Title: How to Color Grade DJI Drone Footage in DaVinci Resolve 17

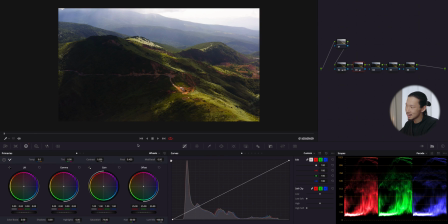Like this. So like now, according to my eyes, the image is kind of shifted to like orange a little bit. Well, eventually I might do that, but I want, you know, I want to make it like a normal, just neutral,
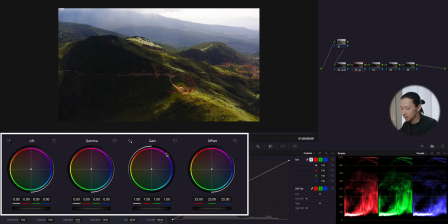central, to know what is going on here. So I'm gonna subtract the orange by moving this to blue.
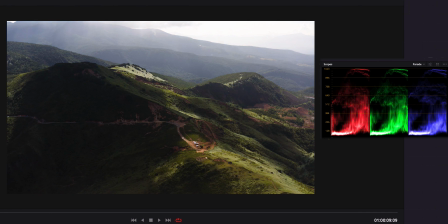Okay, like this. So before, after, before, after.
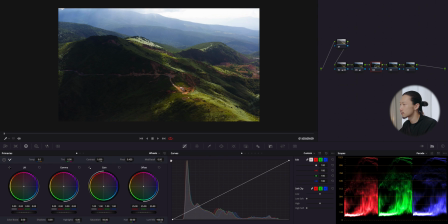So now we have a basic contrast and saturation. In this node, I'm gonna create the look I want this time. I wanna make it punchy in both of contrast and colors. So what I can do about punchy color is, so first using this log shadow and shift it to green to
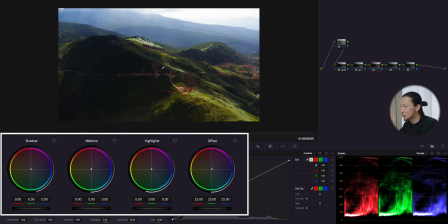you know, make those greens, you know, more green. Before, after, before, after, like those area, before,
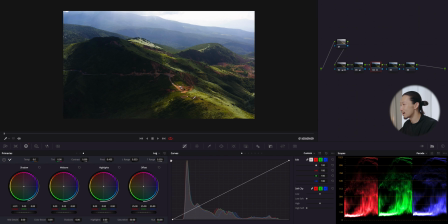after, like more green, and make those beautiful like yellows and orange, more yellow and orange. So using this mid-tone,
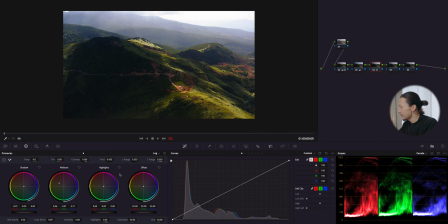I'm gonna stop right here. So the highlight, you know, I can do anything about this. You know, I can do blue, yellow, orange, red, anything. But I want to make a kind of like morning, like evening vibes. So I think I'm gonna go with yellow to shift this highlight to yellow.
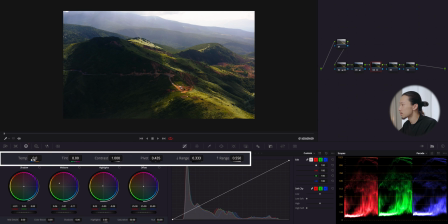Yep. And I think I'm gonna use this temperature to make it a little bit more orange. Okay, let's see what I can do. Okay, this is too much. Okay, maybe just a little bit.
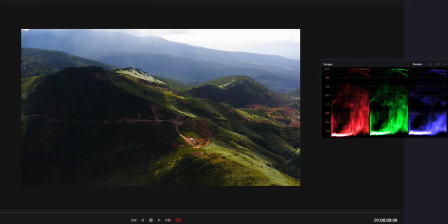What about this? Yeah, good. Okay, so this is before, after, before, after.
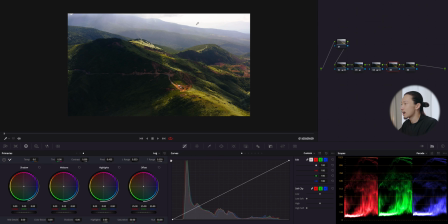So now let's deal with those highlights and shadows separately. So here is why I told you not to be perfect at the beginning of your process is this, you know, window tool. So I'm just gonna use this and cover this like a sky,
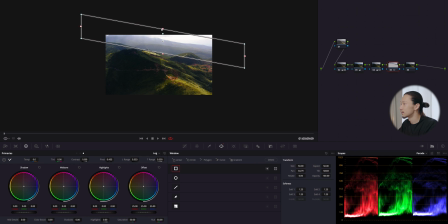like a highlight area, or something like this and blend it. I cover this like a hazy sky area.
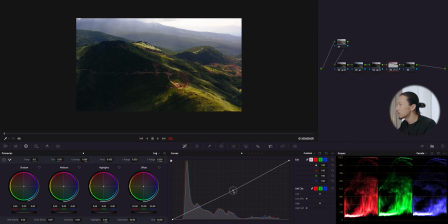And let's go to curve and I'm just gonna bring it down to get more details and highlights. See? Okay, we're gonna stop right here, not too much. Before, after.
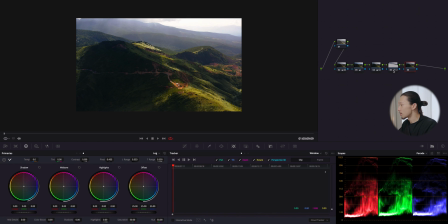Very good. So moving to last node. So about this shadow, I will do a pretty much same thing as sky. So this window, and I'm just gonna cover this mountain area.
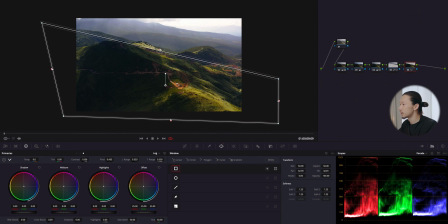I'm just gonna do like this and blend it again and going to curve. So I will make a slight S curve here. So I'm gonna bring this middle up just a little bit like this,
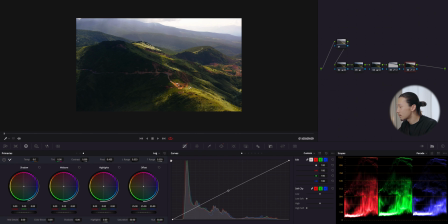you know, to make those, you know, area brighter, more, you know, pop out, and bring the low down just a little bit, not too much. I don't want to crush it. So now this mountain area has a sharp, like a contrast,
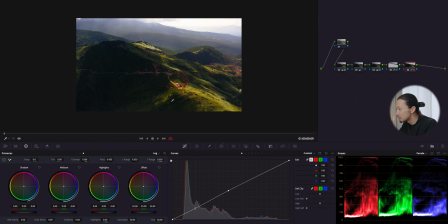good contrast, like this, you know, middle area and the dark area. It's just like the original contrast which this mountain has is, you know, now more emphasized. So I'm gonna select this node and this node. Let's do before and after.
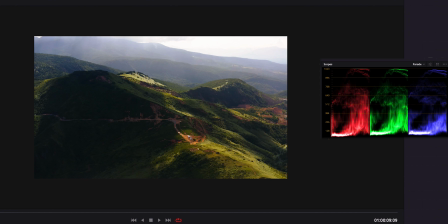Before, after, before, after. So good.
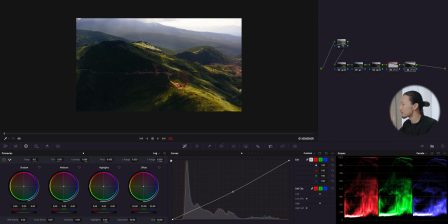And at the last, this is completely optional, but I'm gonna do the noise reduction for this node.